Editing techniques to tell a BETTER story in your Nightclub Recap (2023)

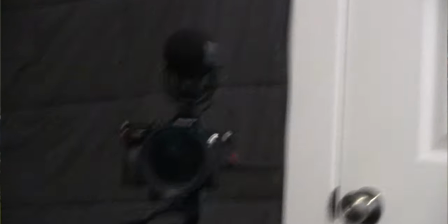0:00 Got this new guy right here, absolutely loving it. Here's a little behind the scenes of the setup. What's good guys, welcome back to the channel. Hope everybody's having a great day.
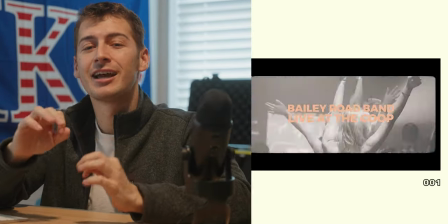0:09 This is gonna be episode four of a 13-part series where I take you through every step of making an attention-grabbing nightclub after movie slash party video.
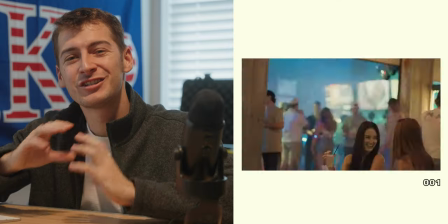0:18 In today's episode, we're gonna focus on creating an engaging story. Oftentimes, this is a lot harder than it seems.
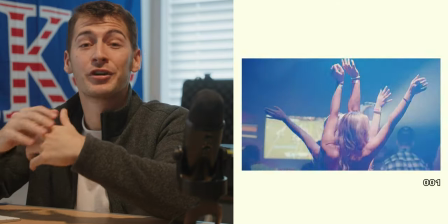0:24 I remember having to do a lot of reshoots on my own time or even days after the actual shoot because of this or you finally get a
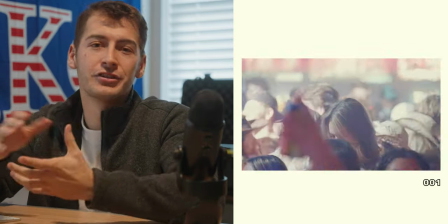0:31 chance to look at the footage on your timeline and you're just sitting there in frustration because you have no idea how to start off the story
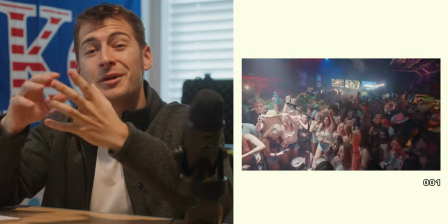0:39 but that all changed when i changed my mindset entirely i'll be talking about that today as well as how you can create a banger introduction to your videos to make sure the user or your audience stops scrolling whatever they're doing and watches your video in turn getting your client exposure they're looking for
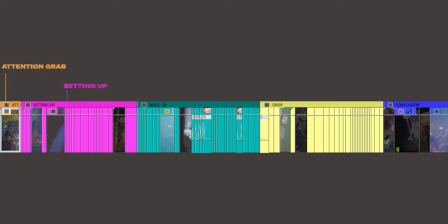0:56 when they hired you. So jumping inside of Premiere Pro, you can see that I've color coded the timeline into the five parts of the story that we're going to be focusing on today. First off, we have an attention grabbing introduction. Then we introduce the setting up phase. Then we go into the buildup, the drop, and then lastly, the conclusion. Now, when you show up to an event with these five storytelling elements in mind, that's when the mindset shift occurs.
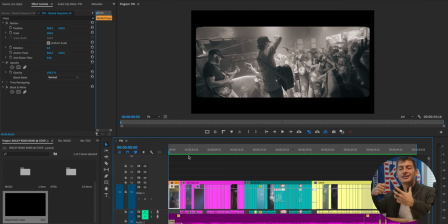1:19 It's only by making sure that you show up early and keeping these things in mind so you don't get too overwhelmed once you show up. If the band or the artist starts setting up at 9 p.m make sure that you're there at 8 30. That way you can make all the important connections with the owner of the venue with the band members
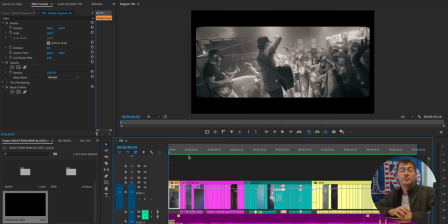1:36 themselves and get to know them before they get too busy and lastly set up your own gear.
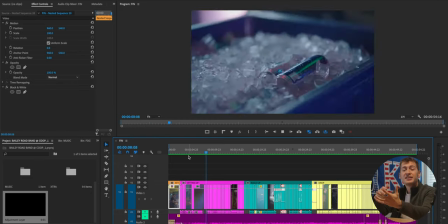1:41 Once you get all of this rolling then you can start getting some detailed shots of the band or the artist setting up.
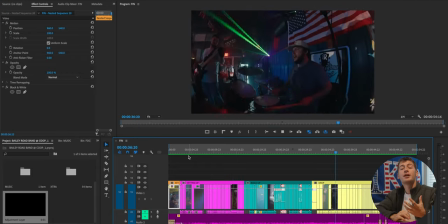1:46 Maybe you get a little interview or some words from them themselves but what you're primarily trying to do here is get them comfortable with you and the camera. This is gonna go a long way once the show starts. Now's your shot to get the footage of the venue getting busy.
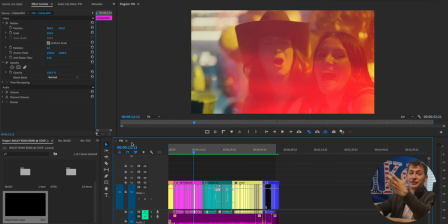2:00 How are people spending their time? Are they playing games like in this example? It's actually funny I didn't even set this up but the next script in my line is is there a line outside?
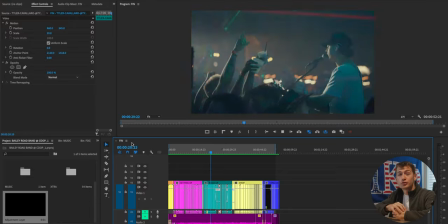2:07 Maybe some shots of the bartenders and then making cool drinks or doing tricks with the bottles and whatever.
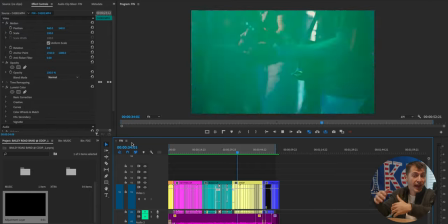2:13 Are there any logos that I can capture in a cool way before the place gets too packed? And then lastly check in with the artist again and get some more shots to them.
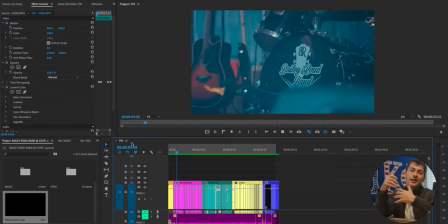2:20 On the flip side, let's say instead of showing up 30 minutes early, you show up an hour late. All of this, as you can imagine, becomes much harder to do. You got to get your gear ready, the band's already performing, the place is starting to get packed, and you don't have any more room to move around. This is when you start to get a little nervous because you're late, and now you forget about the story, and that's when the whole video falls apart. With that being said, we're going to now focus on creating an attention-grabbing introduction that's going to stop the viewer from scrolling further into their feed.
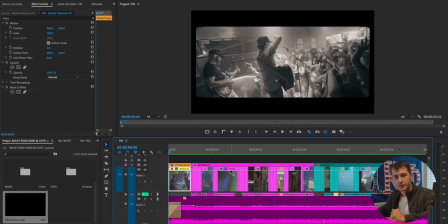2:47 Essentially, what you want to do here is take the first one to five seconds of your video, add a lot of sound effects, make it super interesting, and include the best moments of the night super fast. In a way, giving the viewer a highlight of all that happened and them wanting to see how it unfolds throughout the entire video.
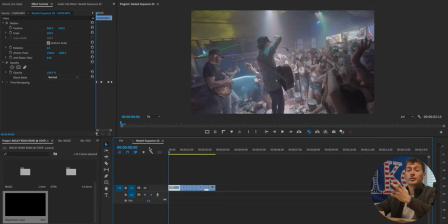3:05 Let's look inside of this nested sequence and see how I was able to do that here. I picked a total of seven clips that I thought summed up the night pretty perfectly and put them all together.
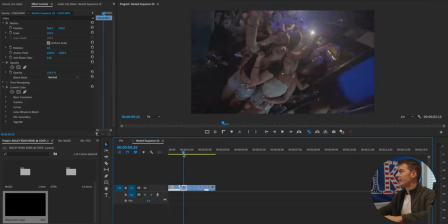3:13 We got band, everybody with their hands up, next shot, everyone with their hands up, kind of giving some continuity.
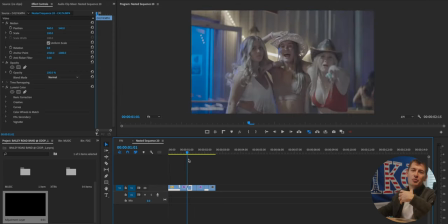3:19 Everybody looks like they're having a great time. Cowboy hats on, so it's obviously very festive.
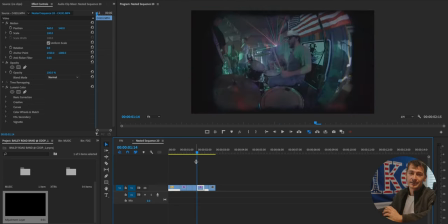3:24 People are taking photos, people with their hands up, band going crazy.
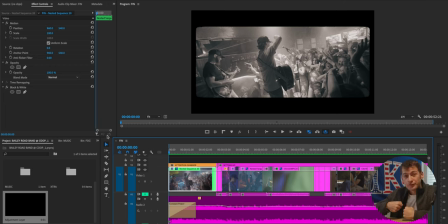3:29 With these seven shots here, we're trying to basically create the fear of missing out. And now that you've lured them into your video, you've grabbed their attention, you can go and start telling your story.
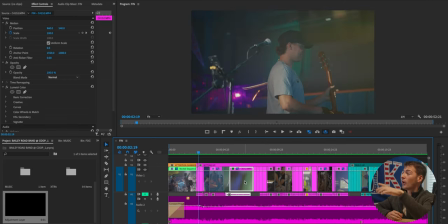3:38 This is going to start with setting up. The setting up phase is characterized on the timeline by the pink and purple clips placed right here.
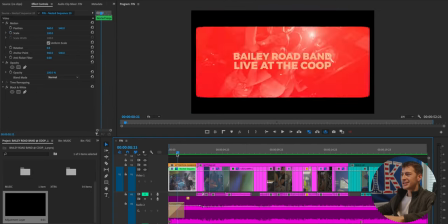3:45 So you can see it.